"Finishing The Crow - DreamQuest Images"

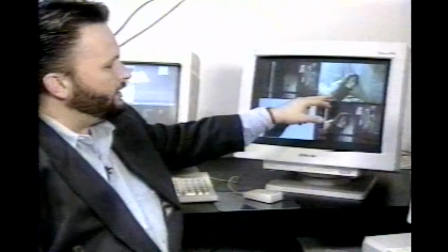An unused exterior shot became one necessary element. The background plate that we were asked to remove Brandon from, there's actually rain, a lot of green light.
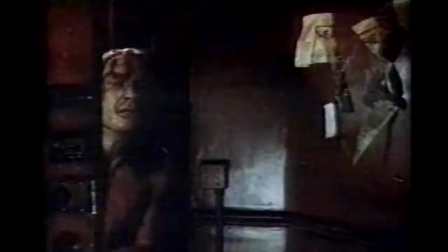Brandon is walking towards camera, and in fact, it's a handheld camera.
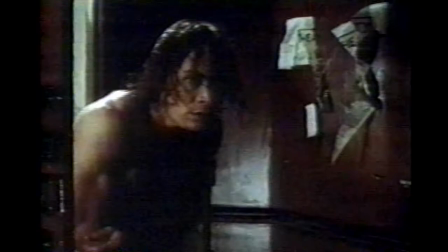The shakes were removed, green colors corrected, the image lifted out of its background, but the rain called for a little artistic license.
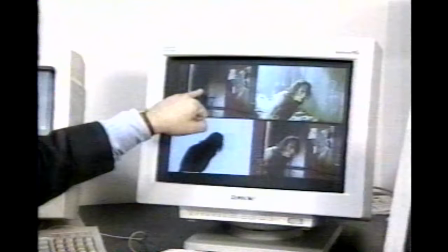In the running footage, you'll actually see, as is here, a little streak of raindrops. Those are not on the set.
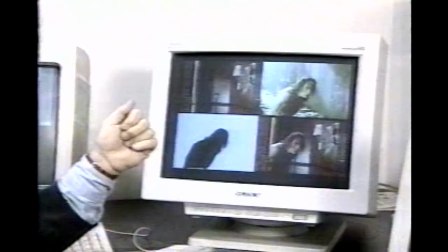We're basically implying here that Brandon's apartment has a leaky roof. Another shot had Brandon looking into a shattered mirror.
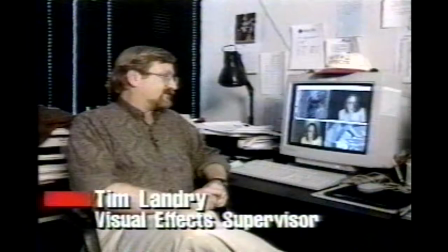What we had to do was isolate Brandon, and since the original plate was handheld, we steadied it, changed the color.
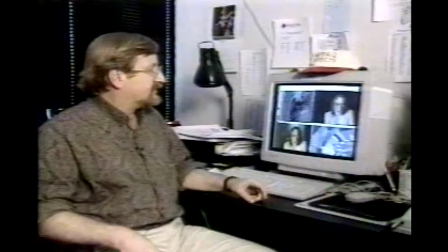And then we used what we call a displacement map to try to get the sense that he was reflected in a fractured mirror.
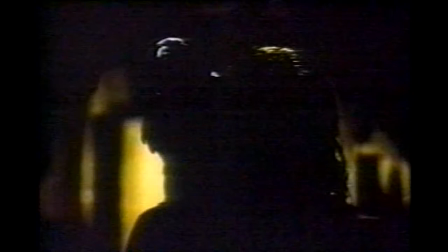And eeriest of all, Brandon Lee's face was digitally placed over the body of a stand-in, so his face would be illuminated by flashes of lightning.
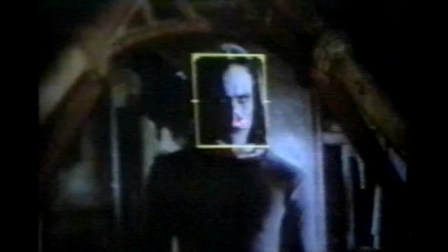We color correct it, and we position it where we want to, like so.
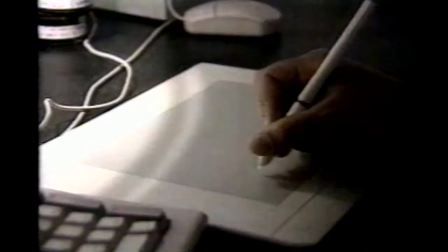The irony is,
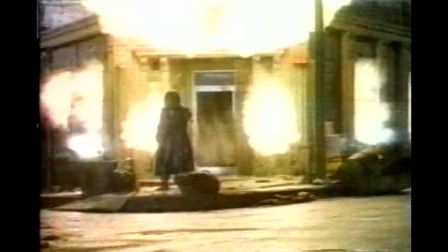some of the techniques that were advanced on the Crow may make it possible in the future to create even more spectacular stunt shots at smaller risk to actors. We can now plan for throwing trained professionals out of a moving plane, or do other things that allow a director to tell a story without worrying about, did we see the body double's face? did we see because we can treat those things in post and everything is achieved better I think and more
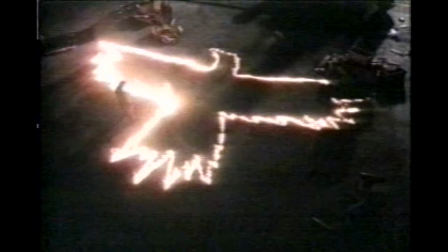seamlessly if you can control it and plan it up front and that's really the impact of this
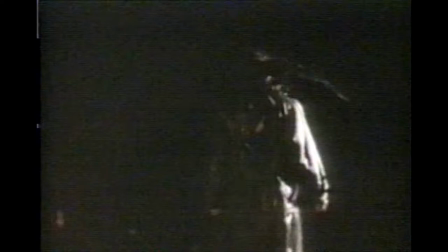and Brandon Lee's final film was released intact and on schedule Dennis
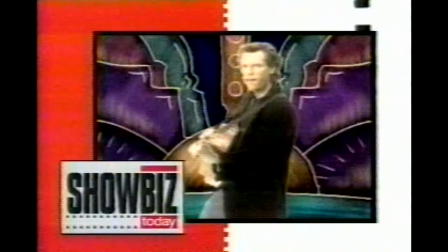Michaels CNN Entertainment News Hollywood still to come
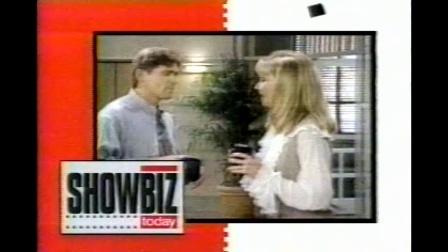he helped start the country music comeback now Randy Travis makes a comeback of his own and we'll take a behind-the-scenes look at Good advice as Showbiz Today continues.